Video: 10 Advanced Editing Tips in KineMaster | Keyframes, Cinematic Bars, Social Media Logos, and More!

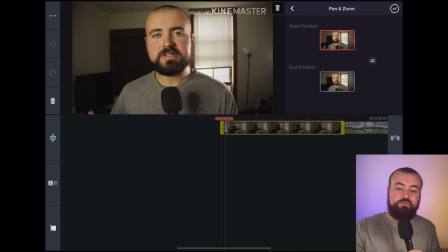And what this is going to do is between the starting position, which is the beginning of the clip, and the ending position, which is the end of a clip, I can control how much it zooms in. So if I click on the end here and I zoom in with my finger on the
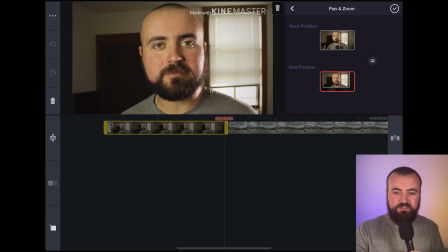preview screen on my face here and then click check, when we click this video and click play,
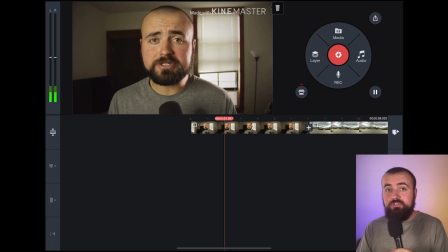it's going to slowly zoom in on my face. Now, if I wanted to get silly with it, I could click on the video and split it.
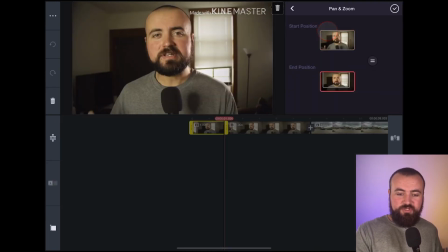And then on here, I could zoom in really far and click check.
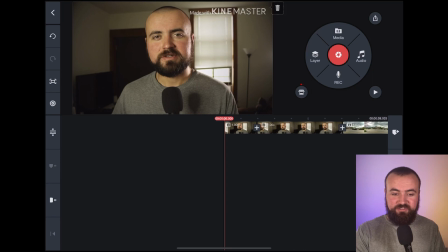And now it's going to zoom super fast all the way till the end of where I splitted it. So there's a lot of different ways you could use this effect to make just a long part where you're talking a little more interesting,
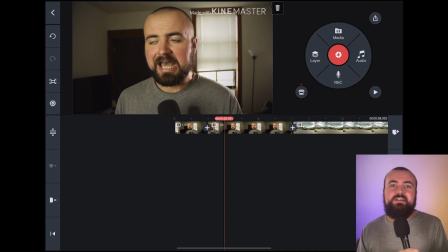or to do kind of a fun type meme video where you're zooming in really close on someone's face and whatnot. And while we're on the topic of zooming in, let me tell you about another zooming in tip that can help your videos. So sometimes YouTubers do this zoom in on their face, and then it zooms right back out, just kind of what I showed you there. And it's something that really breaks up the video and can make talking videos a little more interesting with a bunch of different angles. So let me show you how I'm doing this right now, where it's zooming in and out within KineMaster.
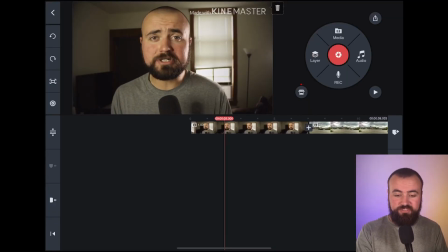It's really, really easy to do. So what you're gonna do is go to the part where you're gonna wanna zoom in, click on the video, and then click trim/split. Split at playhead, which is just gonna cut the video in half and make two different clips. I'm going to scroll to the part where I want it to zoom back out, click on the video,
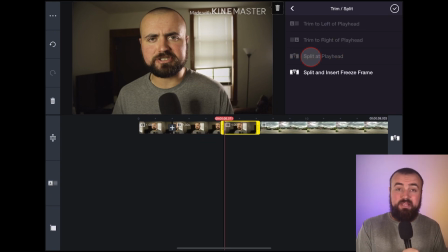trim and split, split at playhead to make another set of clips. So now we have three clips after splitting. And what I'm going to do is just click on that middle one.
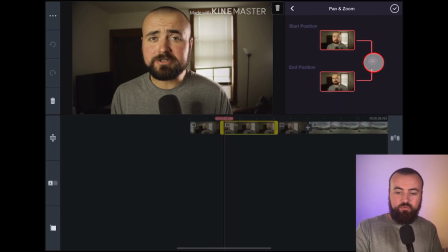I'm going to click pan and zoom. Make sure this equal button is clicked on so it's not going to move the pan and zoom.
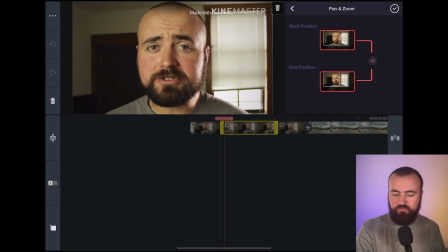Put it right there wherever I want it. Click the check mark.
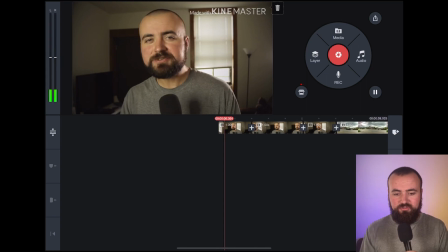And now, when we click play, now this free method, I'm talking, of upgrading your it's going to zoom in for a little bit,
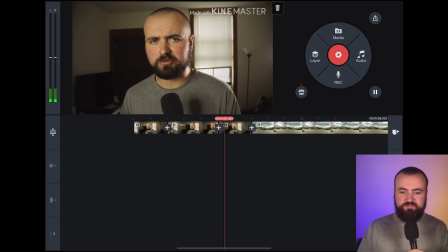and then it's going to zoom right back out. So you can have that little break within your videos, and it's just going to make it look a whole lot better and make it more interesting when you're doing talking videos. Tip number 5 is to adjust the color correction.
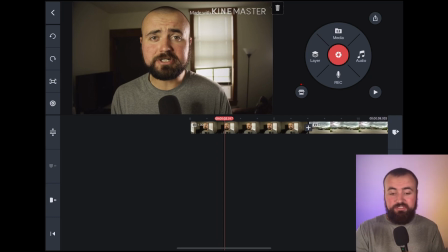So you can actually do some color grading features within KineMaster if you click on the video and scroll down to adjustments,
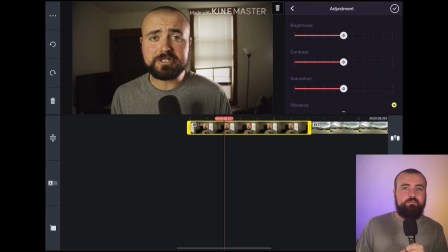you can actually control how your video looks and apply basically some different effects by moving these settings around. And what that can really allow you to do is change how your video looks and, you know, give it a more professional looking style.
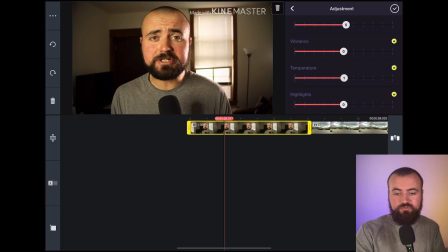So you can warm it up, you can cool it down, you can, you know, brighten the highlights or lower them. You can brighten up the shadows if it's a little too dark. You have quite a bit of control here within KineMaster.
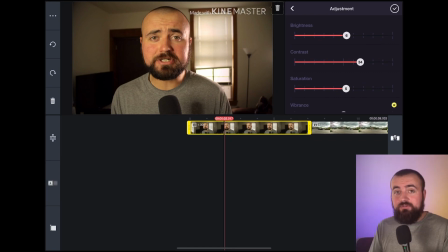So go through this when you're editing your videos, so that way you can make sure it looks its best. Either make it more colorful, brighten the shadows. If something's too bright, you can decrease the highlights. You have all this control in there, so that way you can make sure your videos look perfect.
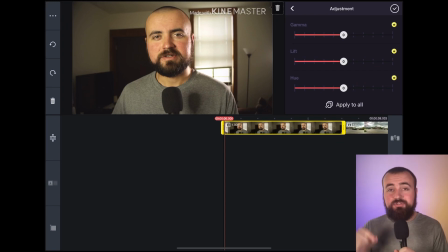And actually, while we're in here editing this, tip number 6 is this apply to all button. So let's say you've brightened up one video, but you have all these other videos in the same location that you've edited, and you want the same effects to be applied to all the videos.
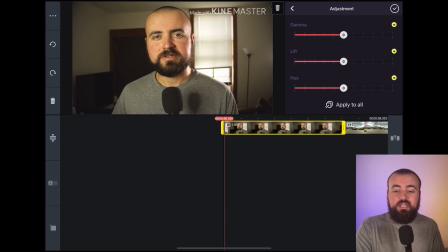You can click this apply to all, and it'll actually apply the brightness, the contrast, the saturation, anything you did in here, you can apply it to all the rest of the videos. So that way you don't have to click on each one and make those adjustments.